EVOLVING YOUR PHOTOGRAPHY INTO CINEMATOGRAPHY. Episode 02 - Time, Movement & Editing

Hi there, I'm Matthew Bennett, and welcome to episode 2 of this educational series on transitioning from photography to cinematography. So you've decided to move from still images to motion images. Now, with smartphones and the ubiquitous nature of technology, I can be almost sure you've shot some type of video image at this point. So let's agree theoretically that you're working at a more serious level, and the overall goal is to take the energy and feeling of what you do in your photography practice and continue that artistic exploration into cinematography. So what's actually happening in the most basic sense? What are you adding? You're taking an aesthetic you've developed in still images and simply adding time, movement, and editing. Let's go through those concepts one by one. Time, because the motion shot you produce will take up a certain amount of time. Unlike a still image, which is effectively in its same form forever, a video or film shot takes place over a specific, finite amount of time. It can be watched partially, replayed, manipulated in speed, and so on. Movement, because there will always be something moving in your image, changing, however subtly. No two frames are exactly alike. And editing, because there will always be something cut away from the shot to make it into its final form. The basic concept of editing is that different shots will come up against each other in time and have a great effect on what preceded them or proceeded them. So now that we understand those basic translations, let's look at some of the opportunities that this provides us with.
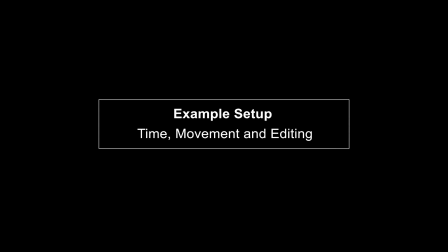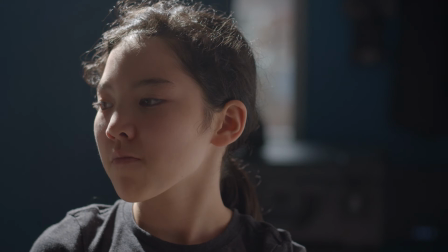Let's start with time. Let's say, for instance, you like low-key lighting, with the main light behind the subject only making the edges of the face visible. We can take that same lighting aesthetic and technique you've built up the skill to accomplish,
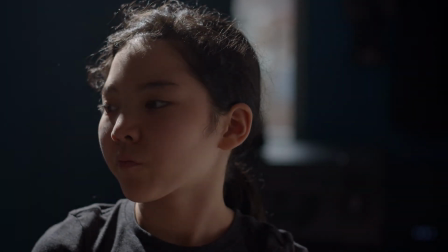and by adding time, we can play with it a little. What about revealing the light?
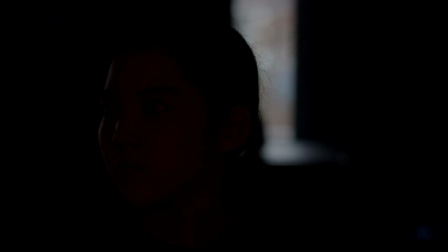For instance, create your setup and simply turn the lights off. Because we're now working with time, nothing has to happen all at once.
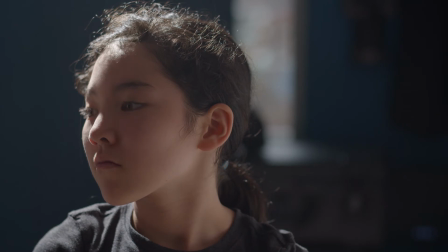You can turn on or fade up the lights, eventually reaching your main light, and thus adding or revealing the main lighting event in your shot.
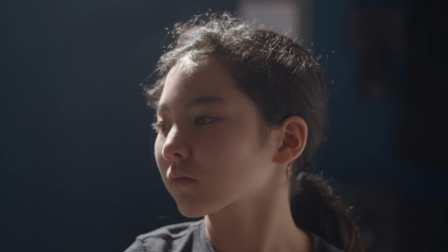Let's continue to movement. Just by simply tilting the camera up and down, you can further reveal your main event, so to speak.
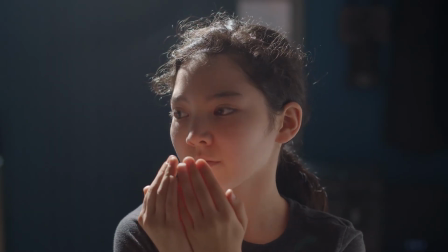You have probably experienced by now the subtle differences of reflected light that can be caused by having a model bring her hands up into the photo. Light bounces off the skin and back into the face.
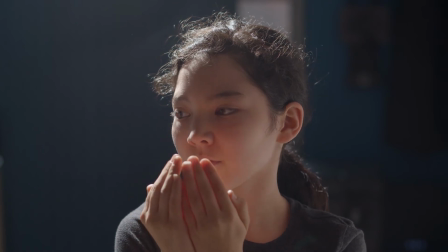So motion of the actor or subject can also create a reveal effect by moving into the final form of the image.
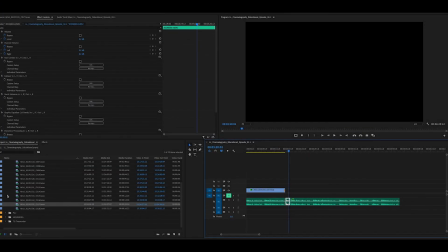Finally, editing.
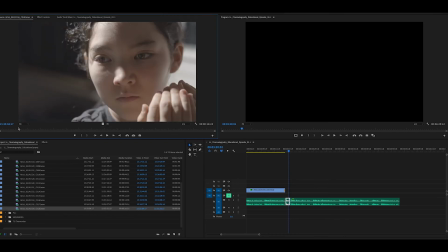One of the key selections of the totality of your motion image is deciding where to cut, what to show. You're most likely never going to use the entirety of your shot as per the video file.
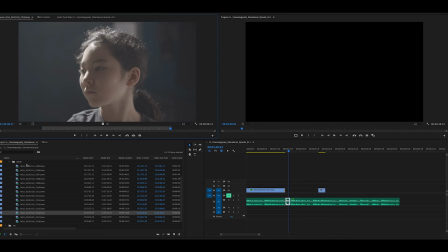There will always be some trimming and juxtaposition. So what does it look like suddenly cutting to a slightly different angle?
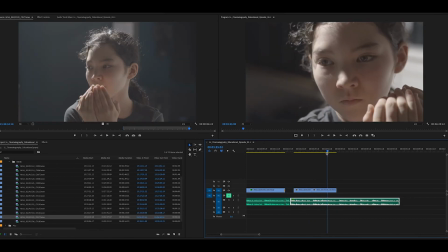What does it look like cutting to a radically different angle? What about a long fade between two different focal lengths?
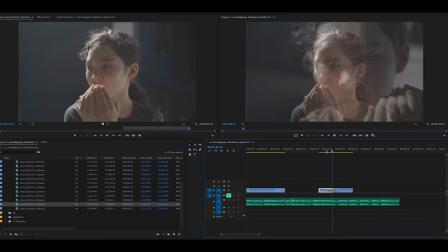The possibilities are almost infinite here. And it will become a very important part of the presentation of your artistic intent in this process. Now, I'm sure you've been watching films and television up to this point, and some of these might seem like cartoonishly simple concepts. It's always good to go back to basics and simply remind yourself of the great opportunities that are presented to you when making a motion shot.